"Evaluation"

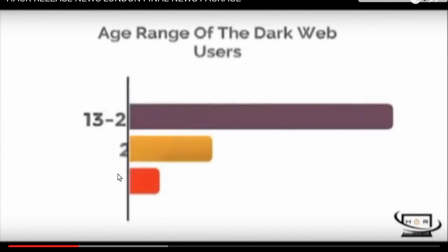Over here, when we say political activism, we could improve by saying hacktivism, which is a term used for dark web users who use their hacking abilities to hack government members in order to complete their own political agendas.
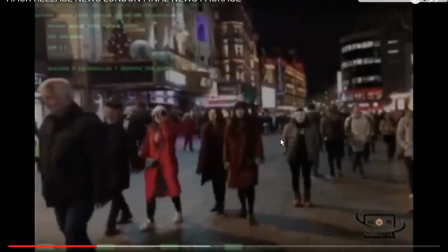We made one of our peers stand in a busy street in Leicester Square and wear the anonymous mask, which was just to prove that among all of the people that you know, anyone could be a
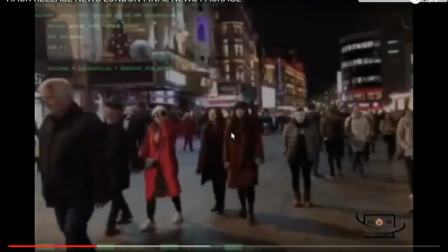hacker, just no one knows it, because everything done in relation to hacking is always done behind closed doors and it's quite a secretive society.
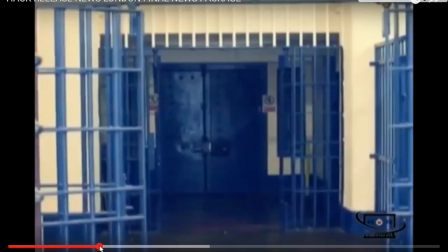So we wanted to make people aware of that.
High-profile Silk Roads attractive.
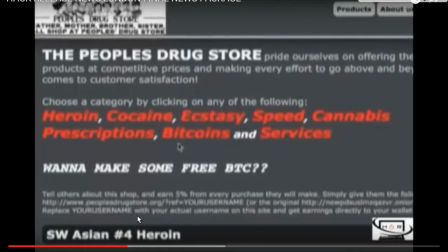We made sure that our interviewee knew what he was talking about by
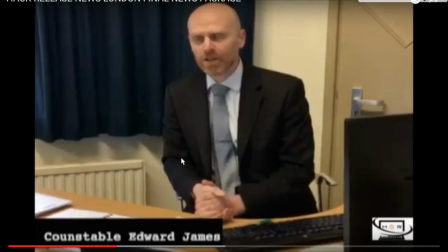making our script contain the correct terminology for different aspects of the dark web, such as the Silk Road, which is a popular internet route to sell drugs on within the dark web. So we made sure that our interviewee knew exactly what he was talking about and he was using the correct terminology.
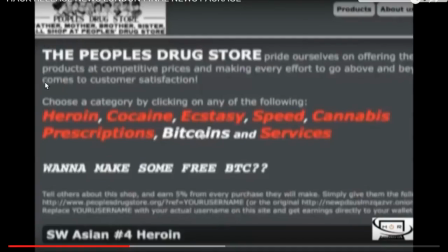We also made sure that we had references to real dark web websites, such as drugstores,
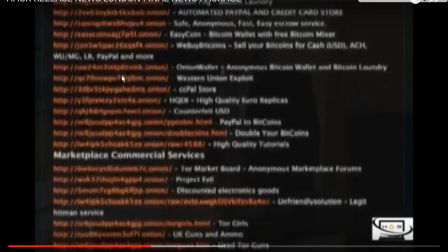which is what we were talking about in the interview, as well as links that people use on the dark web to get from one website to another, as on the dark web there's no place where you search something. You just go from link to go to where you need to get to.
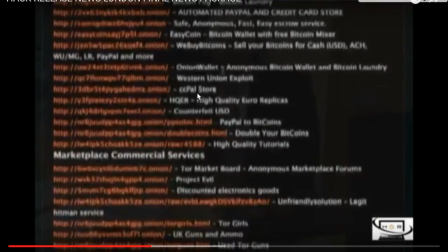And we wanted to show that we know this within our news package, to yet again show that we know a lot about the dark web.
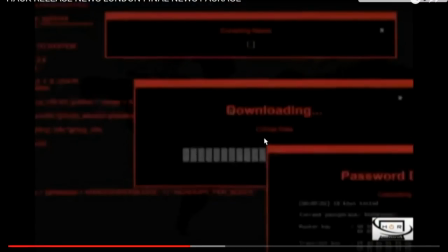We also showed scenes of people hacking.
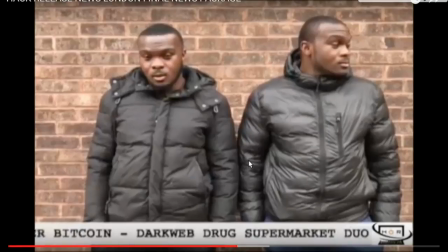We also made sure we used people who know very much about the dark web, as well as people who know a limited amount about the dark web but are interested in learning more, to let our audience know that our website is not only for dark web users, it's also for people who are interested in using the dark web.
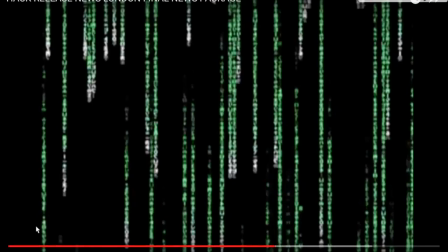We also made sure that there were references to coding every so often within the news package through overlays and also glitches.
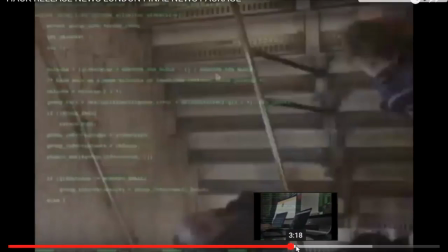And over here we have an overlay yet again. We also overlaid here to
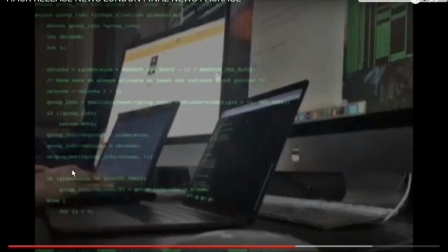refer back to what our dark web expert was doing on his laptop, to show his laptop screen, which we thought the audience would find quite interesting if we refer back to the coding methods that this particular dark web expert used throughout the rest of the news package.
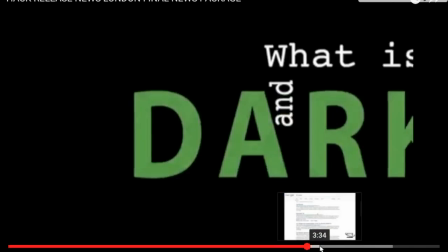We made sure that we always use keywords and the correct terminology when talking about the dark web.
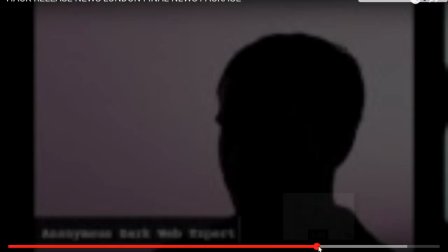We also made sure that we displayed the correct websites as well.
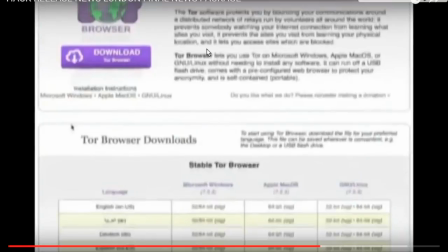So such as the Tor browser, which is a very popular browser that dark web users use to access the dark web, which is a website which they download. So obviously, as a media student, when I saw your news package, I thought that your use of transitions and typographies and infographics are very good. On the other side, I think you can improve on your quality of some of your footage. That's about it. From like a non-media student perspective, I like the transitions going into like how you change the graphics from the person speaking. I think like you could have made it a bit more smoother, like I think that the fast-paced shots made it more dramatic and were very effective, but the sound needed some improvement, sound quality.
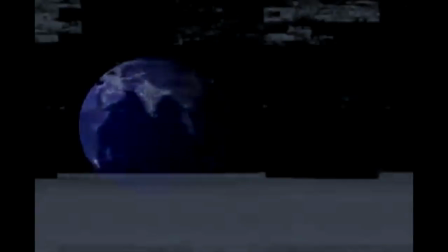The graphic effects and the sound effects that have been used in the introduction of the video are very mysterious and intriguing,
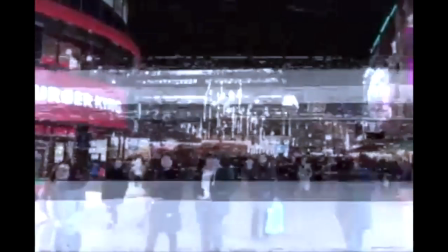and it makes the viewers want to carry on watching and find out what happens in the video.
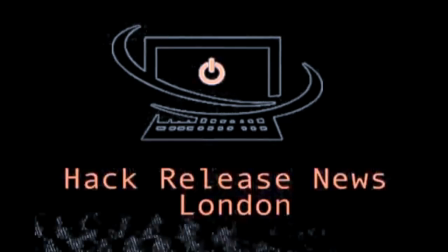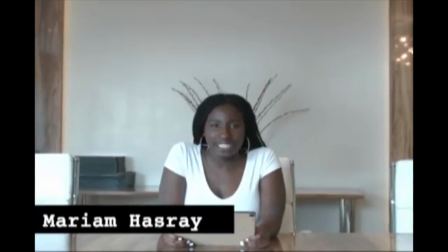The sound quality of the video is very good, and I can clearly hear what the girl is saying.
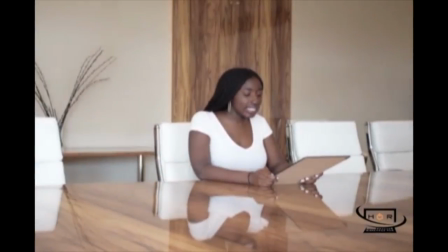Father, who is currently battling cancer. The 17-year-old could be facing up to 5 years in prison.
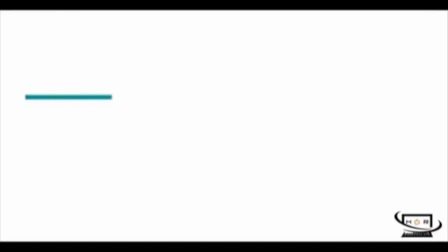I love the different camera shots that have been used, as it makes the video seem very interesting.
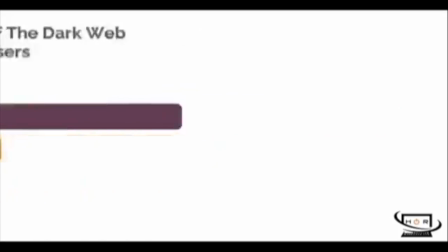The statistics that are shown further intrigues the viewer to carry on watching, as it makes the video more interesting.
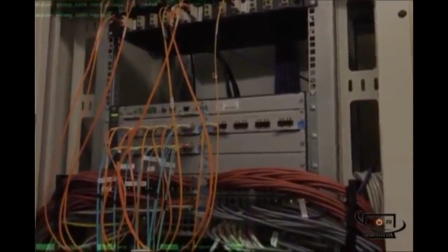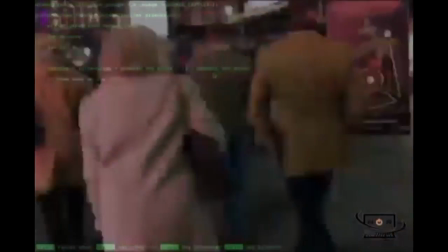Clips that have been added into the video make the video more interesting,
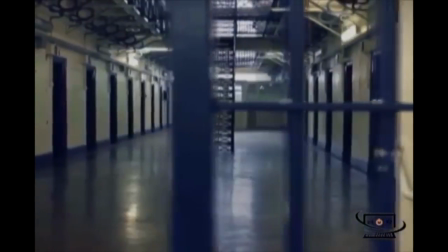as it's not just one shot, it's different shots from different places.
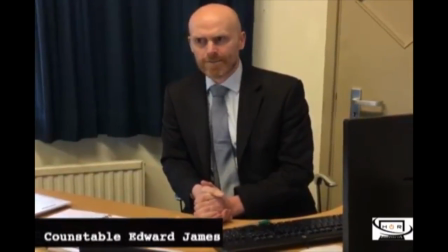And if you've been watching over the last few years, it's been very much a game of cat and mouse sort of on the dark web.
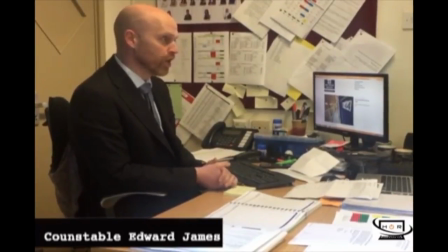At this point of the video, I would make the sound a bit louder because I can't really hear.
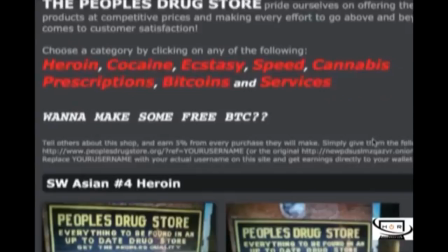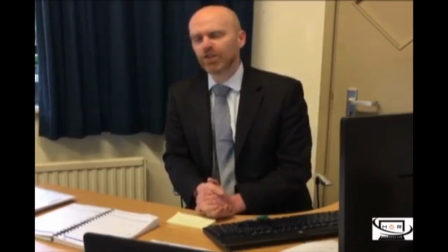Furthermore, the quality of the video might need to be
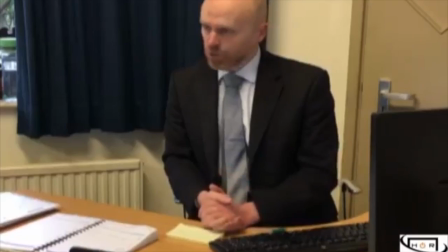slightly better, as I can't really see and read the information that's being shown.
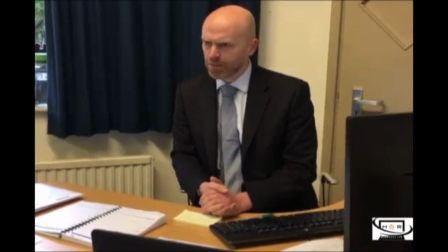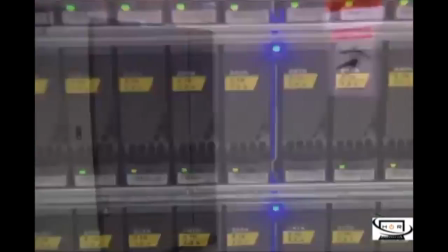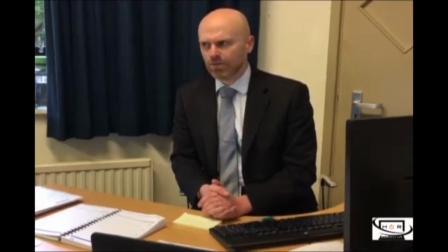Again, I really like the different shots and different clips that are being shown.
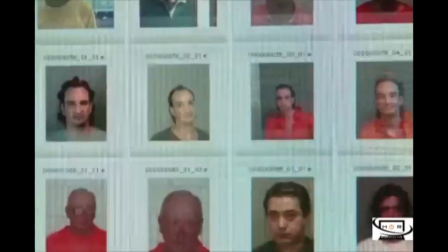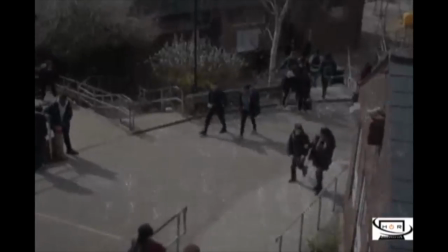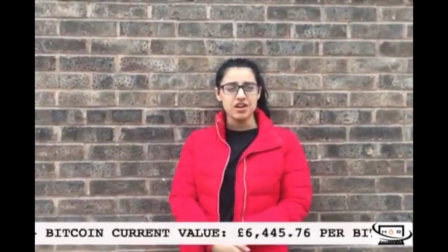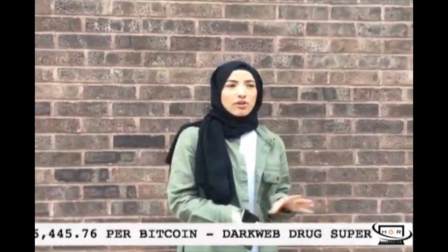At this point of the video, the quality is very good and I can clearly see.
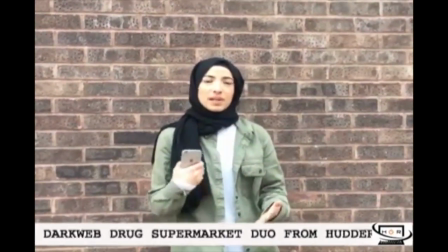I also love the transitions from the different clips, as it just adds a nicer effect.
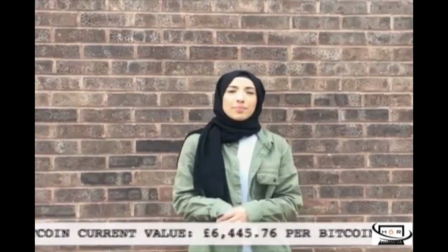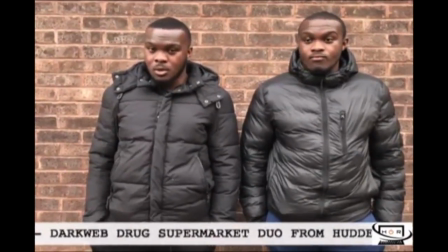The information being shown at the bottom of the screen is very interesting and adds a higher level of knowledge.
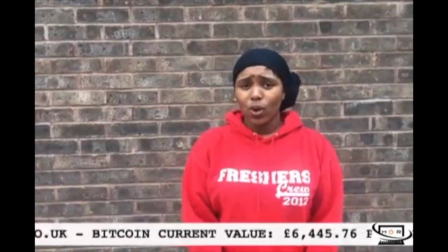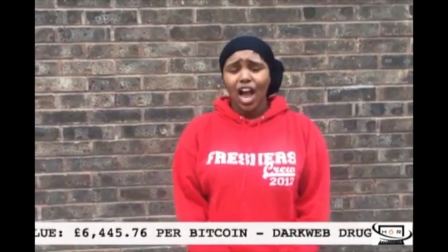I love the graphics that have been added in between each video clip, as it really
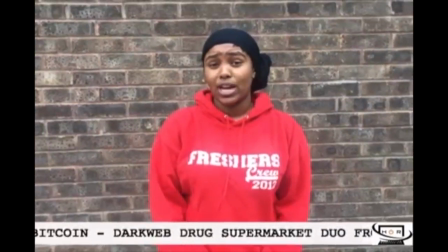shows that the video is high quality and that it's very interesting to watch.
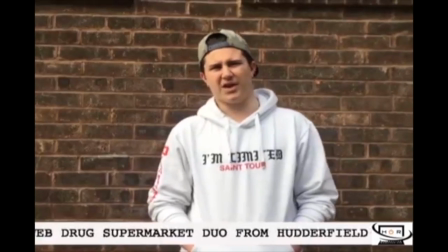Furthermore, the sound effects really show the theme of the video and
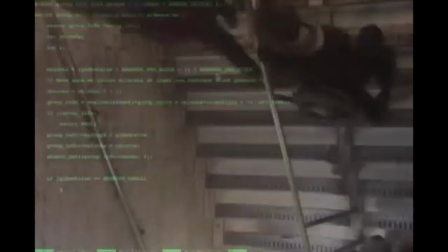make the video seem really cool and mysterious.
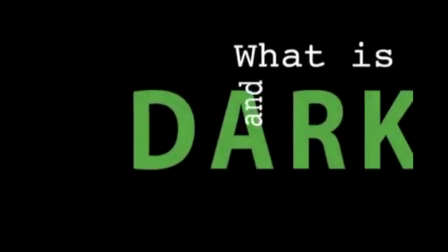At this point of the video, you can see a clip being shown and another clip on top being shown,
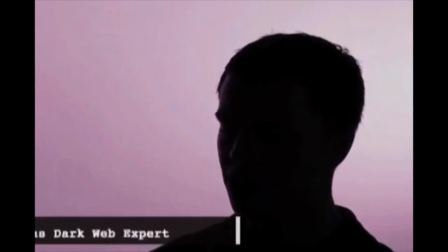and I really like that effect.
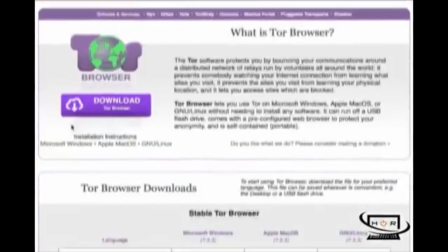At this point of the video, the voice of the character has been
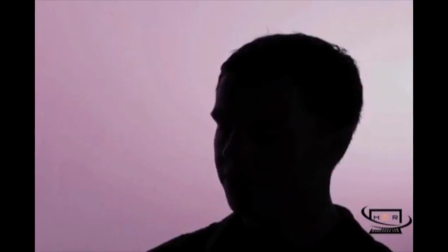changed, and I think that's really cool as it adds to the effect of the as it adds to the theme.
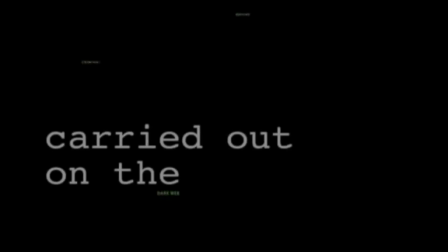The clips that are being shown are really interesting again, and I really like that different pictures and sound effects and graphics are being used.